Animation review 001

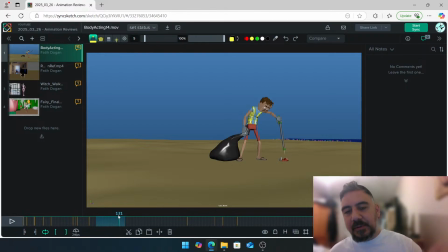(12:27)
Even if we're having a creeping up onto something pose, or like really a cautious pose or animation, I think there's room to still play around with the spacing a little bit, just so it doesn't feel that even. So across here, I think all the arcs and stuff that you have is nice.
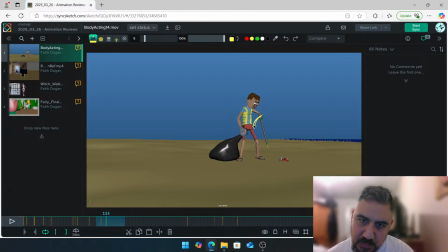(12:45)
Like, for example, I'm following this. You do that. Around there, it goes a bit straight. I think you can make a bit more of a curve like this. In some bits, it's a little bit sharp, especially when it goes up.
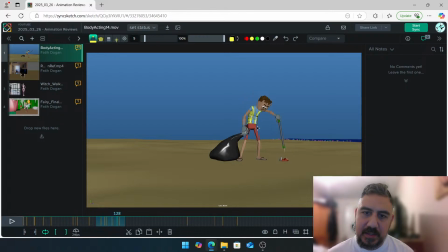(13:00)
So I think you've got room to play around with that there. So just, let's get a bit more of a smoother arc on the hand. Oh, that little coming back is really nice. Huh? There.
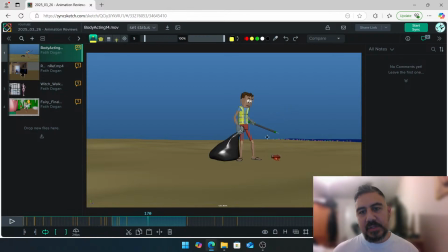(13:21)
It'll be nice to have this hand go into this pose with this leaning backwards, like, huh? Like he goes back, and at that point, the hand goes into this pose here. So it's like one motion, it's like, huh? And then you go into this pose.
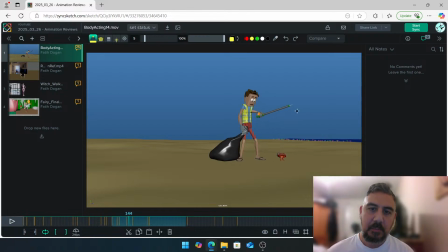(13:40)
Rather than, oh, the body jumps back, but then on its own, this hand feels like it's moving in isolation a little bit. It might have been something that was in your reference.
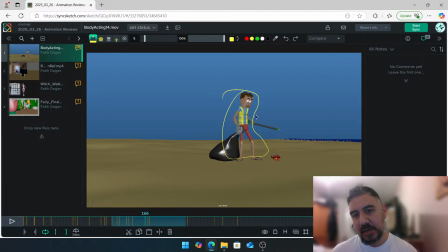(13:52)
It's just, I'm just looking for a room to, because the whole body is like not moving right now, and we only have a rotation happening on the hands, just to avoid that isolated movement. Let's check this area.
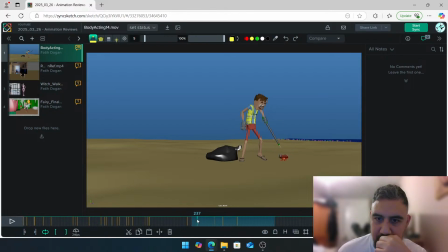(14:06)
Yeah, I think this is really cool, like when you start to speed up, bang, bang, bang, and you've got multiple keys there as well.
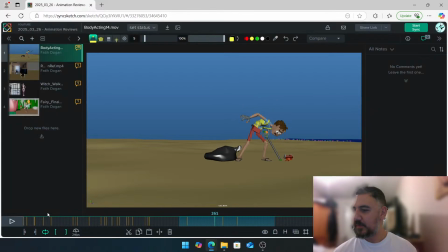(14:20)
Hey Peyton, welcome to the Animation Review Club, where animators show their shots and get feedback. Let me just see what you guys are saying in the chat. How are we doing? If you guys don't mind hitting that like button, I would appreciate it. I think when I say that, you guys are like, nope, you asked for it, we're not going to give you that like.
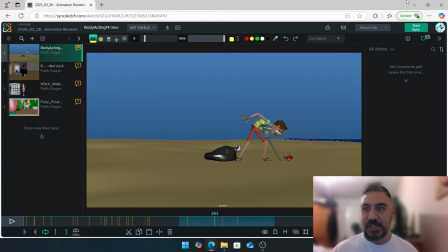(14:42)
Yeah, if you hit the like, super appreciate it, because it goes out to other people to see this stuff as well. And maybe we'll get their stuff online as well, like to look at their shots as well. But cool, let's continue. Yeah, that whole leaning back and coming back in is super cool.
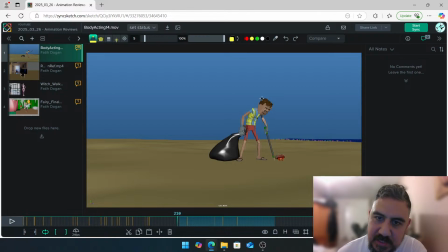(15:00)
Just be careful. Look how much, when this part of the body is leaning forward, I would expect it to affect the hips. So when the head, chest leans forward, I would expect this guy to start doing this. However, at this point, if you look, he's leaning forward, but the hips are going back.
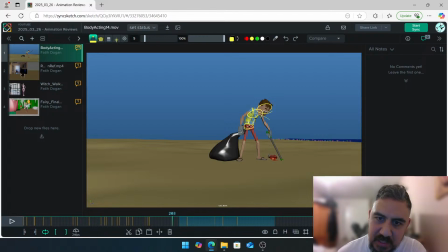(15:19)
So I would maybe just like have that going forward and ever so slightly, just slight forward, down and back. Yeah, that stuff that you have going on there is pretty cool. For example, when you lean down like this, it's an opportunity to
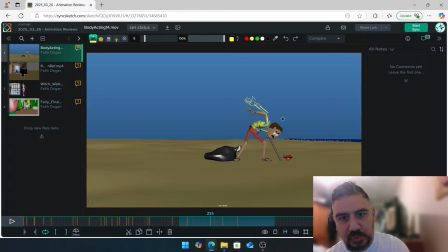(15:40)
really put this hand up, like use that space. And then when he's coming down, then you can swing the hand from there to this position here now that you have. So if you're leaning, and then when you come down, yep, just the opposite way around.
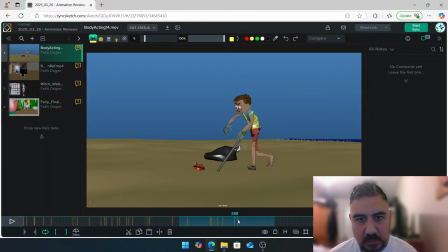(16:04)
And I think that's this stuff that you have here is really nice. Like this running around there. Just be careful. This is nice. You go through the sand, which is fine because we would naturally go through the sand as well.
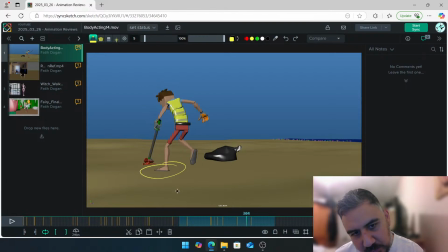(16:23)
But if you look at this pose, it's in the ground and then it just goes up.
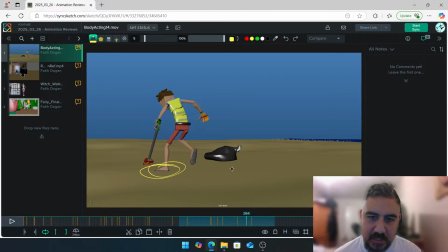(16:28)
I would expect to stay in this pose and then go into a, so let's just say that's your foot pose, yeah, and then the second pose after that would be something like a foot roll kind of, and then you would go into
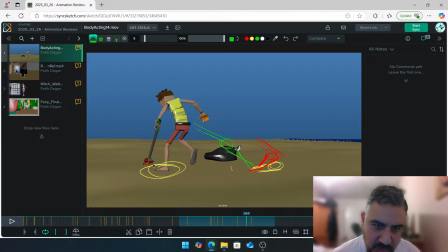(16:49)
something like this, you know. But at the moment, just keep an eye on, maybe there might be some like loose keys around there. Maybe you actually have the foot flat, Mario, in your shot. It's just a, you know, in your graph editor, graph editor can be a bit tricky.
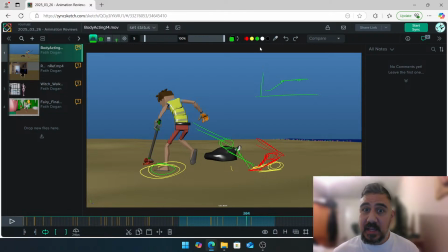(17:03)
You've got a key here, you've got a key here. You assume maybe it's doing that, but it's doing something tricky like this, or maybe like woo. So just keep an eye out for that. Small things, this is polishy stuff. And yep, so let's have a bit of a foot roll before you leave there, and be careful there as well.
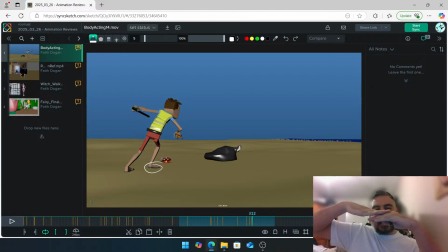(17:22)
It's kind of like a flat foot doing that. So let's, even if you're sliding, I would expect, you know, a bending happening on here. So a bit more of a foot roll there as well when you slide there. Besides that, all that stuff is nice.
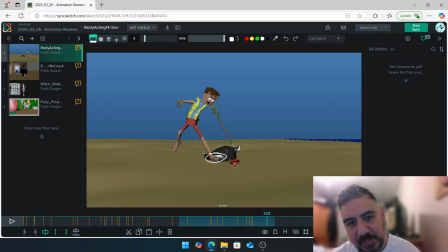(17:37)
Be careful that when you're landing, this is a spacing thing. That's cool, that's cool, that's cool. But then before you hit the ground, you're slowing. I would expect this pose, and then the next one, just have it flat on the ground. Then the next one will be, this is already on the ground and you're bending your foot.
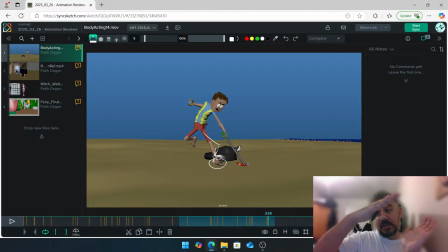(17:55)
So we don't feel like we're going really fast, and then when we're getting close to the ground, we're slowing down. We want to avoid that. We want to feel like quite impactful. All right, let's check towards the end of your shot. Cool, that chuckle's nice.
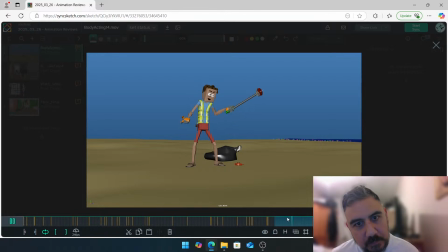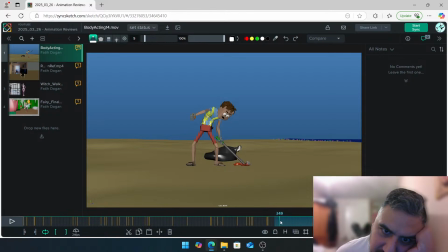(18:20)
I think the top half would. So you want to basically time. Okay, so what's happening now is the head goes down, the shoulders go up. You want to offset in a way where it's head's going down, shoulders are there.
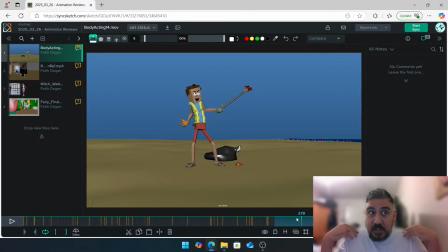(18:38)
Head continues to go down, shoulders start to come down. Head goes up, shoulders go down. So when the head is finishing where it's going, the shoulders start to come up. So it's like this. Okay, so let's just say this is in twos.
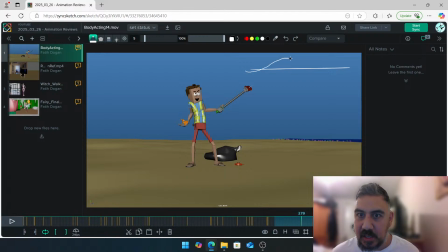(18:55)
So this is the head, that's up, that's down, that's up, that's down. At the moment, your shoulders are doing this. Like the opposite. When the head is at the top, the shoulders are at the bottom. However, I think we need to be a bit more like this.
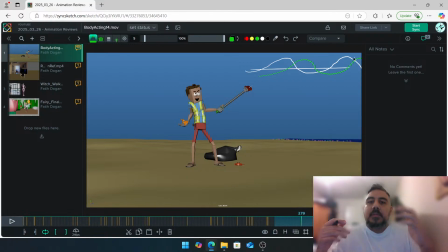(19:16)
Like it's just, you know, when the head goes up, the shoulders kind of follow a little bit. The head starts to go down, the shoulders are offset, and then it comes back down. So it's just like a little offset that you need to create with these two. At the moment, they're doing this. So if we can just break that up, that'll be nice. And just a little bit on the chest as well.
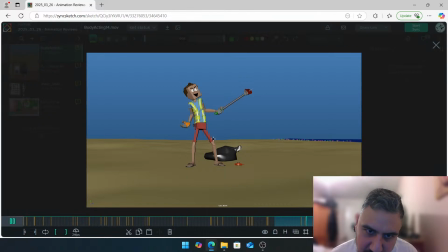(19:35)
I think you've got a good amount. Let me just see.
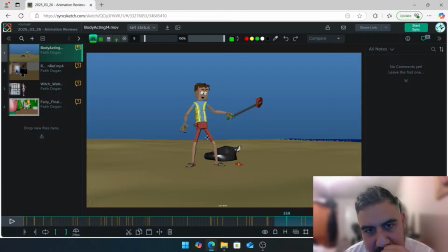(19:44)
The up and down should be coming from the head. So when the head goes up, down. Yeah, like for example here, the head goes up, the chest goes up at the same time. So whatever's happening here, there needs to be a delay on the hips.
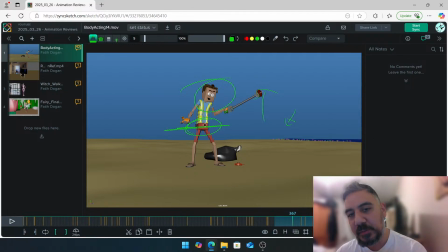(19:58)
So the head goes up, the hips are still kind of, or the hips or the bottom half of the body is finishing going down, then the head hits his peak, the hips go up. So again, the similar kind of offset with the shoulders, just so it feels like it's a bit of a what's that instrument?
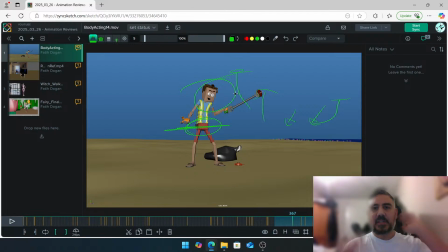(20:15)
It's not xylophone. Is that the you know that kind of like springy kind of feel? So we just need that kind of feeling of this. Let's see what you guys are saying. I actually no, that's fine.